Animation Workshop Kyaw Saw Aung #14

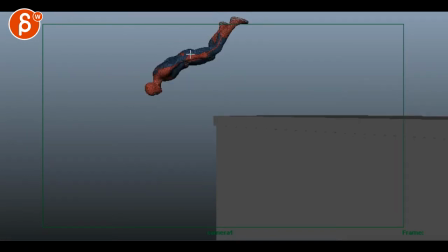229s
And then on your curl, you've got to imagine that even if the legs are here, that you have your lower body and then you got your upper body starting to curl and then you got your head i'm exaggerating curl in here and whatever you want to do with your arms if the arms
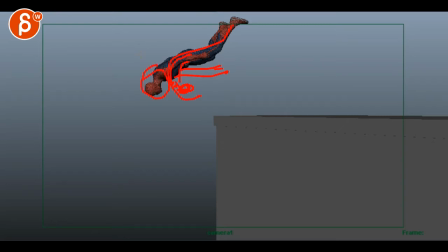242s
are still there or they're or they're going in for the right but you want a curl you want that part to lead the action so it doesn't feel like it's one big piece that's why it still has a little bit of that dead weight feel because it's just this whole thing rotating which
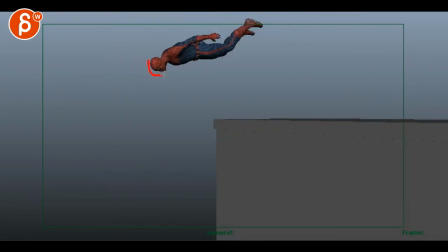260s
has been the issue from the beginning you got to make sure that at this point you tuck the head in that leads and then you tuck the body and that the body has this curvature for a nicer roll and then you can get out of that roll into this it's just a couple frames but you got to get rid of that stiffness
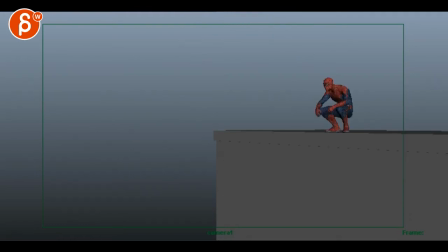276s
and i know i'm harping on this and this is you know i know you feel like you don't move on from the shot but you know my job is to point out the things that you could improve upon and if i watch this i think the arc is
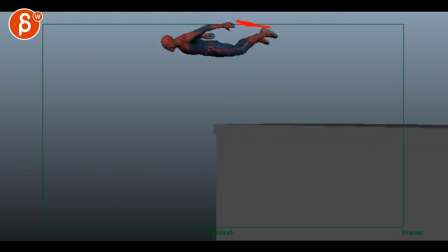290s
less of an issue i'd still feel like like i said there's this little wall hit right there but the overall timing is so much better and i do like how you how long you hold the arms back like it has that feeling of
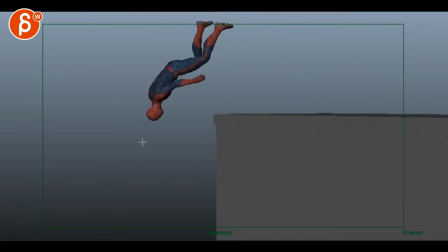309s
explosiveness and then you hold and then you turn like that is so much better just tiny little things it exits the frame which is good that's
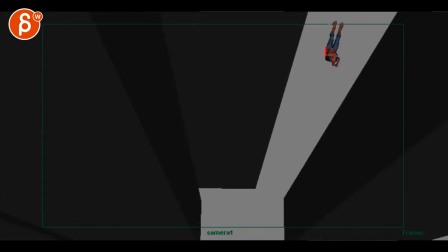323s
cool but you're still pointing this way while it moves this
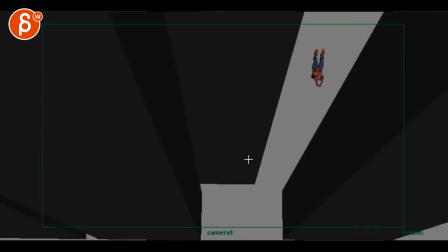327s
way you gotta have more in alignment towards that otherwise it feels like it's crabbing and it just kind of
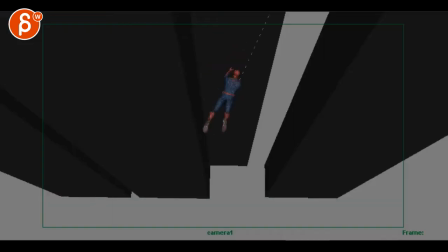333s
slides sideways but the timing of it it's cool yeah it's just
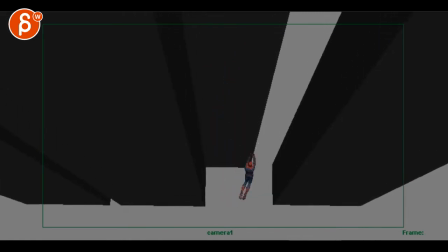339s
that end that feels funky so the drop feels better it feels like he's actually getting away from us there's that little wobble there that i think i like you can potentially here have the legs a bit further out just a bit and then during this wobble you bring them a bit closer meaning
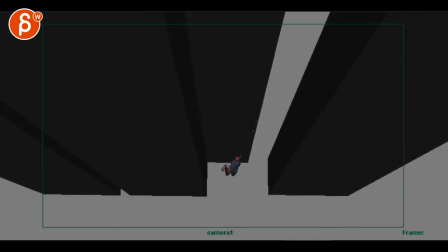357s
that i interpret this wobble as this is the moment where this really gets tight like the web and it it straightens out and it kind of it kind of snaps him down and then he swings and that snap down is going to bring the legs together so that's why I'm saying you want
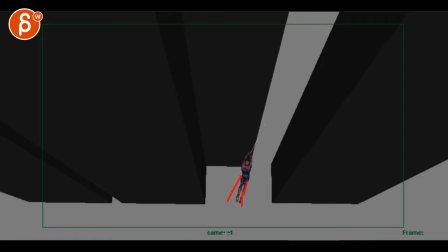375s
to bring them out a little bit more just a tiny bit not to you know not like the crazy stiffness but just a bit and then just a bit closer here and that way you have visually more of a out and in change you just want to see it more but this feels
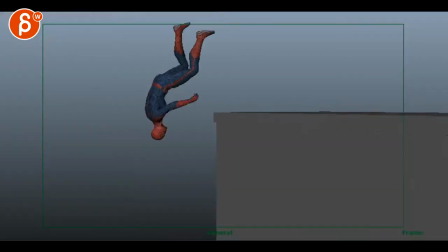391s
a lot better
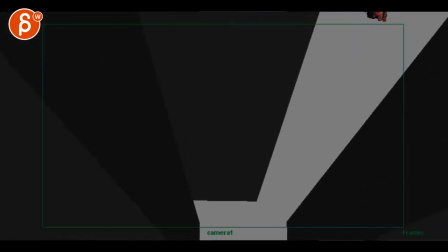394s
yeah just the exit feels crabby look at this uh
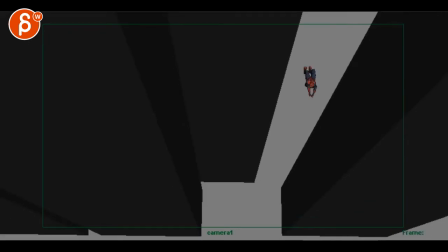399s
you're you work uh you're saying here i worked on his legs motion and slowed down the swing at the end yeah that's great
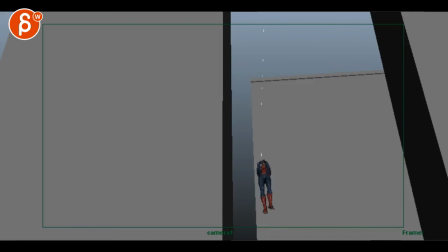406s
much better uh i moved his body screen left as he falls and changed his hands and legs poses same thing here he not that he moved it he's still crabbing right so your movement is good I think it helps even
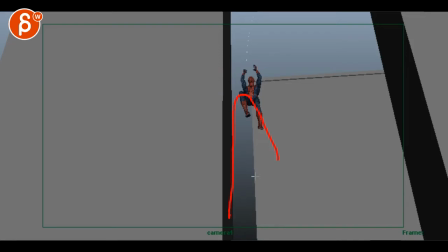424s
though it feels like you're doing this and then it's pretty straight down you might have to cheat a bit so it feels like that arc continues that trajectory and translate continues screen left just right at the end it feels like it goes down straight and I know it's not because I see the negative space closing in but
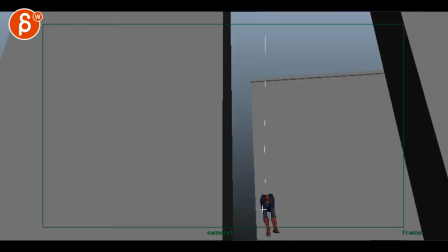443s
the problem here now is that your knees are pointed straight ahead and the body pretty much as well there's a slight rotation in there but you have to make sure that when you look from a top view and if he travels this way that the body is pointing this way and right now it feels like the body's
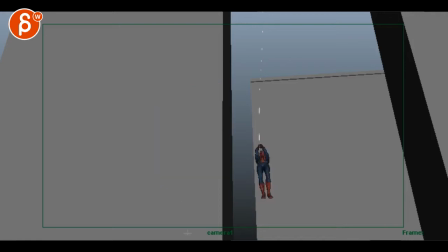461s
pointed this way with the legs while it travels this way so even if it's slightly rotated you might just have to push it visually like this feels it straight on even though it should be pointed this way
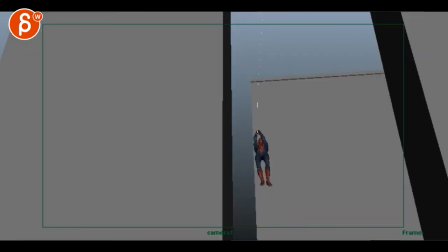477s
I think the legs are cool your offsets just watch out there's a funky spacing I don't know if that's your legs or your root
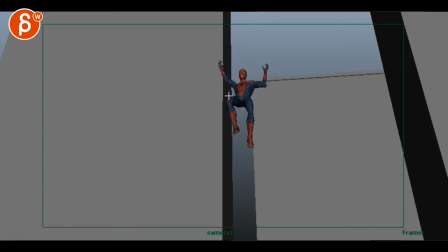496s
like through here it seems like it's again floating in space and then here it's suddenly accelerating I think this is what I'm reading in terms of the arc suddenly dropping so if you look at his shoulders they go up up up up up and here they kind of hover the spacing is very small whoa and here it suddenly accelerates so from side view it feels like you're going up
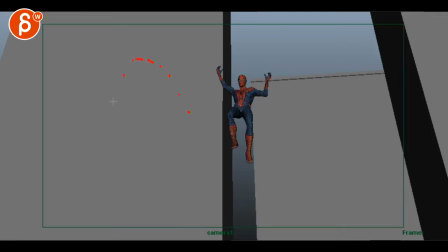516s
then you're slowing down and then whoa you're suddenly going down versus easing out of that and then accelerating so watch out for that that's going to help that visual look of that arc and it's going to help especially this foot you can see with this foot from here to here it's pretty much
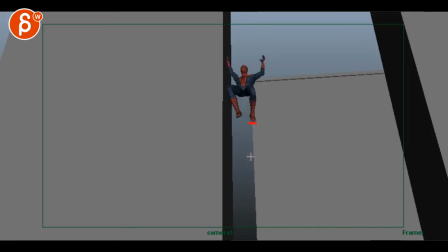534s
the same height and from here to here it suddenly drops down so it's going to make sure that that's all smooth out uh
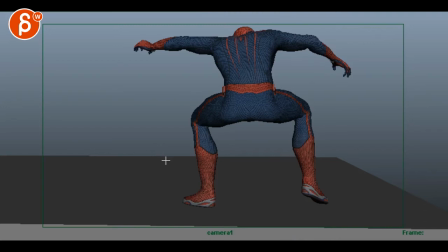543s
i get rid of the break here's the brakes in his right hand and animated chest a bit okay cool
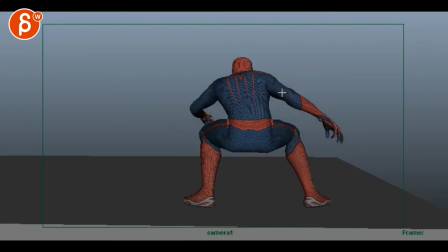553s
stuff in that oh it's good beginning here but then the problem is that as you go up right this hand is the arms like this continues to go up i think you might get away with dropping this just for the impact let's watch this in real time
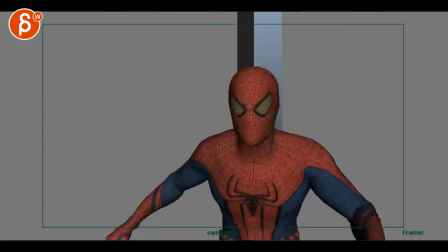572s
it's definitely better yeah
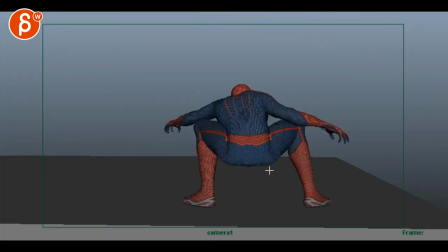582s
impact is definitely better and i like your shoulder your elbow here going down so as this stops you got the wrist going down but it's a bit too slow i would take a frame out of this this feels a bit too slow if you watch this in real time watch the wrist i
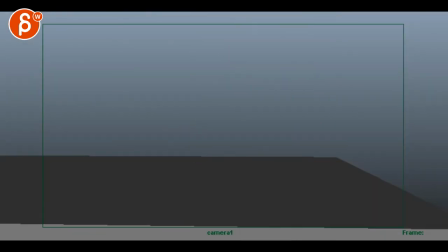601s
can see it i can see it rotate down even though it really snap so it's a bit too slow cool stuff
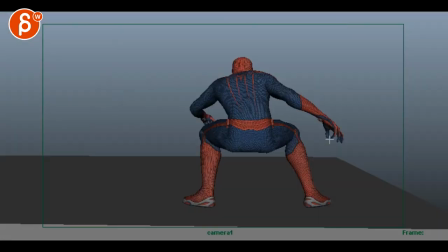610s
i would just take a frame or two out of that snap then you could potentially right at the end curl those fingers in a bit more for some tightening and at the ends the orientation would be down here instead of like this it'd be a bit lower so that the head the arm drags a bit
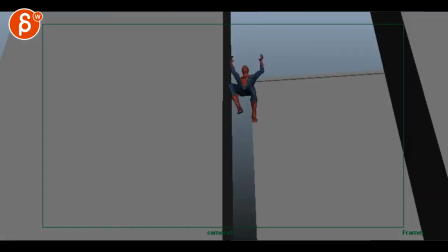624s
that's all you got to do dress is cool left arm is always cool there's
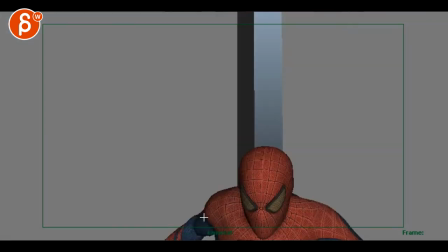638s
some stuff in there that's cool you could just
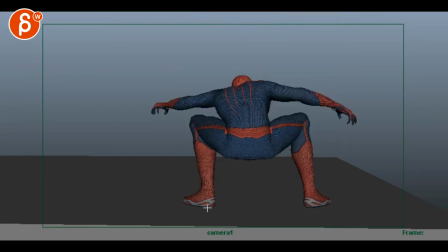thinking out loud and i know you got to bring those knees so those arms go go over but i
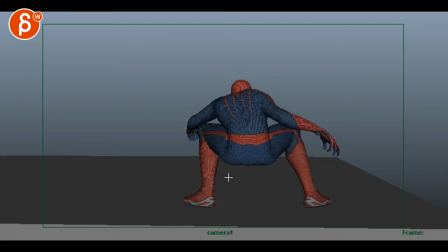658s
was looking at well as you go down and push off you want some rotation this way
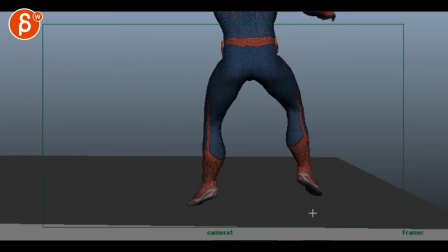664s
and compression in the feet because we are going for more realistic and then this section is completely
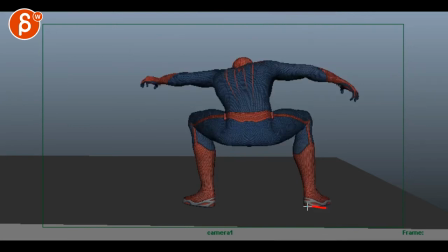670s
frozen right so imagine on this the foot will be a bit flatter and then as you go down it gets into this rotation where i can see a little bit of the underside of the sole and then as you go up it will rotate over and flatten again as i was thinking this
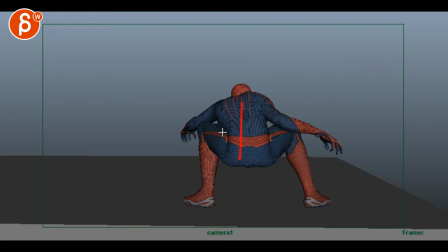685s
i'm going wait if you go down and you squat wouldn't your knees go out because you need room and then as you go up your knees go back in so i would act that out a couple times and see how it feels